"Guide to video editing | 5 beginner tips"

hey everyone filmmaker and photographer at TK North here now if you're anything like me when you first started doing video you
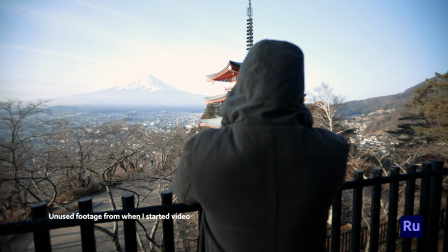had all this footage sitting there I didn't even really know how to get started when it came to editing and I wish I had a little bit more guidance so that's the sole aim of this video to knock down some of those barriers that can stop us getting started when it comes to video editing although it can be a little bit intimidating the editing process can also be the most rewarding that's where your video will really start to take shape and turn into more
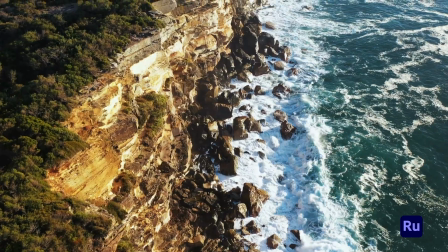of a meaningful creation or story rather than just separate video clips so i'll be using adobe premiere rush in this video and if you're just starting out with editing video this is a really great editing software to get you started it's available on both desktop and mobile once you get a little bit
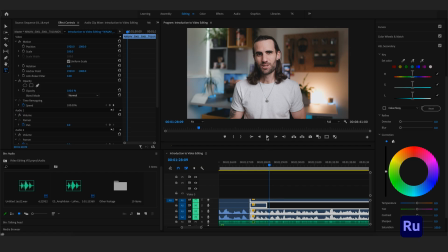more comfortable and you want to get a little bit more complex with your edits. You can also jump right into Premiere Pro. So regardless of what you're using, you can definitely still use these tips. So if you're new to video editing or you need a little bit more guidance, I wanted to start with six simple rules that you should consider when editing video.
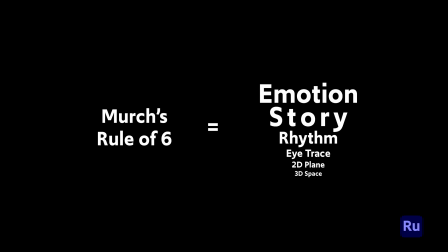Now these are known as Merch's rule of six. So the first thing you want to consider is emotion.
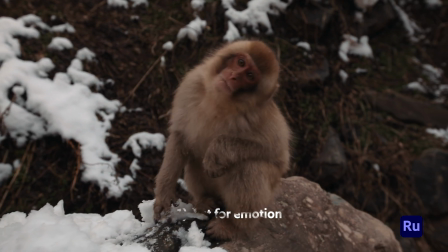Always consider what you want your audience to feel when they're watching your video, the mood or feel you want to create the second one is story and that means considering if you're advancing
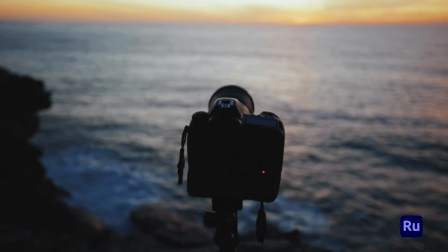the story in a meaningful way does one clip to the next help advance the story in the right direction or
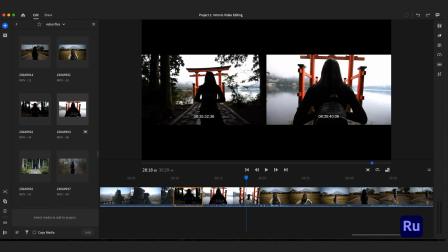not the next one you want to consider is rhythm that means looking if the timing feels right consider the timing of each clip how long
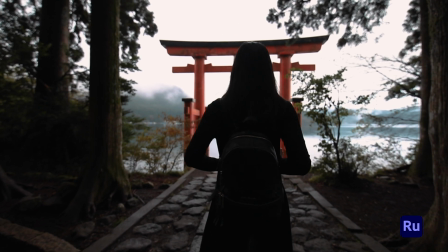you may want to play out that clip and also the movement that's occurring in each of the clips actually also helps develop a mood so make sure you're considering this when you're cutting your video. So the fourth one to consider which is very important is eye trace.
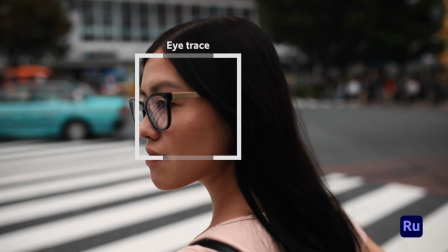This simply refers to wherever the viewer's eyes are going to be focused on the screen.
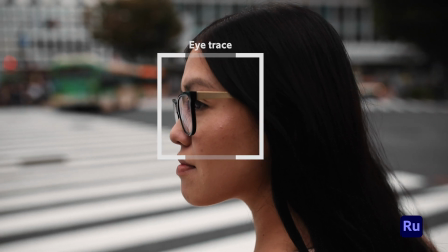This means taking into consideration how far the viewer's eyes will travel from one clip to the next.
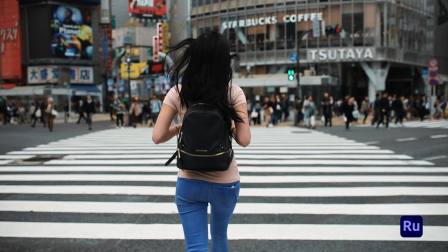Wherever your subject is or point of focus you don't want that to be jumping around too much in certain scenes when you're trying to build a mood. Number five is the 2d plane of movement this one is more important if a scene has multiple characters in it considering things like the 180 degree
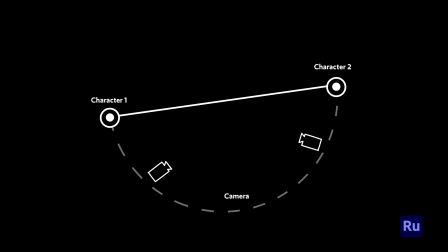rule stating that the camera should not cross over a line of 180 degrees to ensure the viewer can easily track each of the characters on screen and
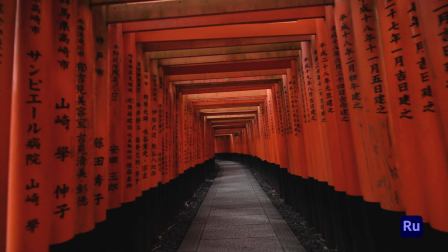lastly is the 3d space this simply refers to whether the cut is true to establish physical and spatial relationships of course some rules are made to be broken and as you get a little bit more experienced you probably work out when it is a good time to break some of these rules and when you should probably follow them a little bit more strictly. So now that you've got a little bit more guidance let's jump into some real practical tips for video editing. Practical tip number one, organize your footage.
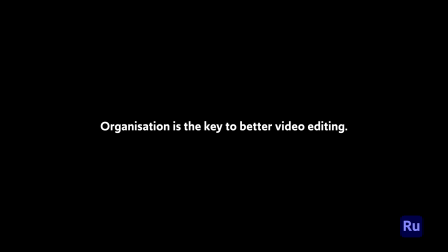So this holds true regardless of whatever video editing software you're using, organization is the key to a faster and better editing process.
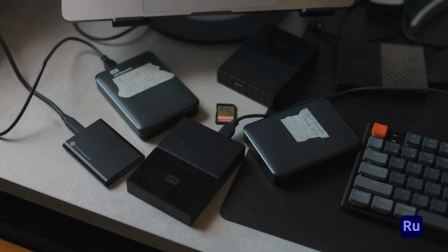There's nothing worse than sitting down to edit and having your footage named and stored all over the place simple tips include using folders and saving your footage in
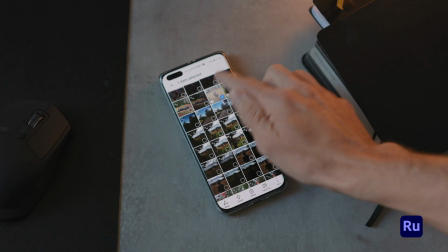one place before you even start editing when using something like premiere rush on your phone find all your footage first make a new folder or
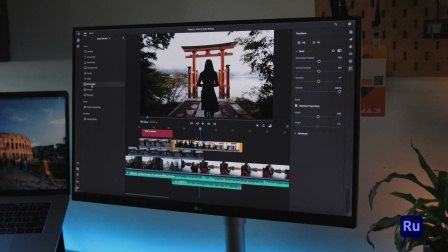album on your phone and bring all those clips into one place if you're working on a desktop this is even easier to organize your footage you
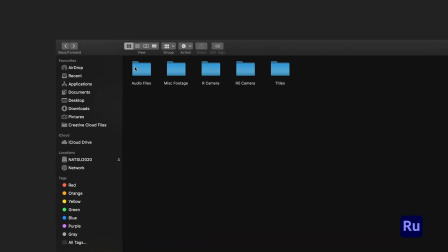can put it in different folders depending on which camera was used or different scenes you can also rename all of your files which will really speed up your process when you jump into rush to start editing. Practical tip number two, watch everything. So this should be the very next step before you even start to cut any of your clips. Watch all your footage from start to finish.
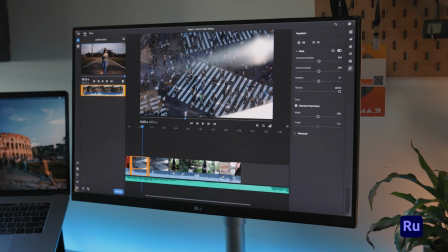Once you've gone through and watched everything, you know exactly what you're working with.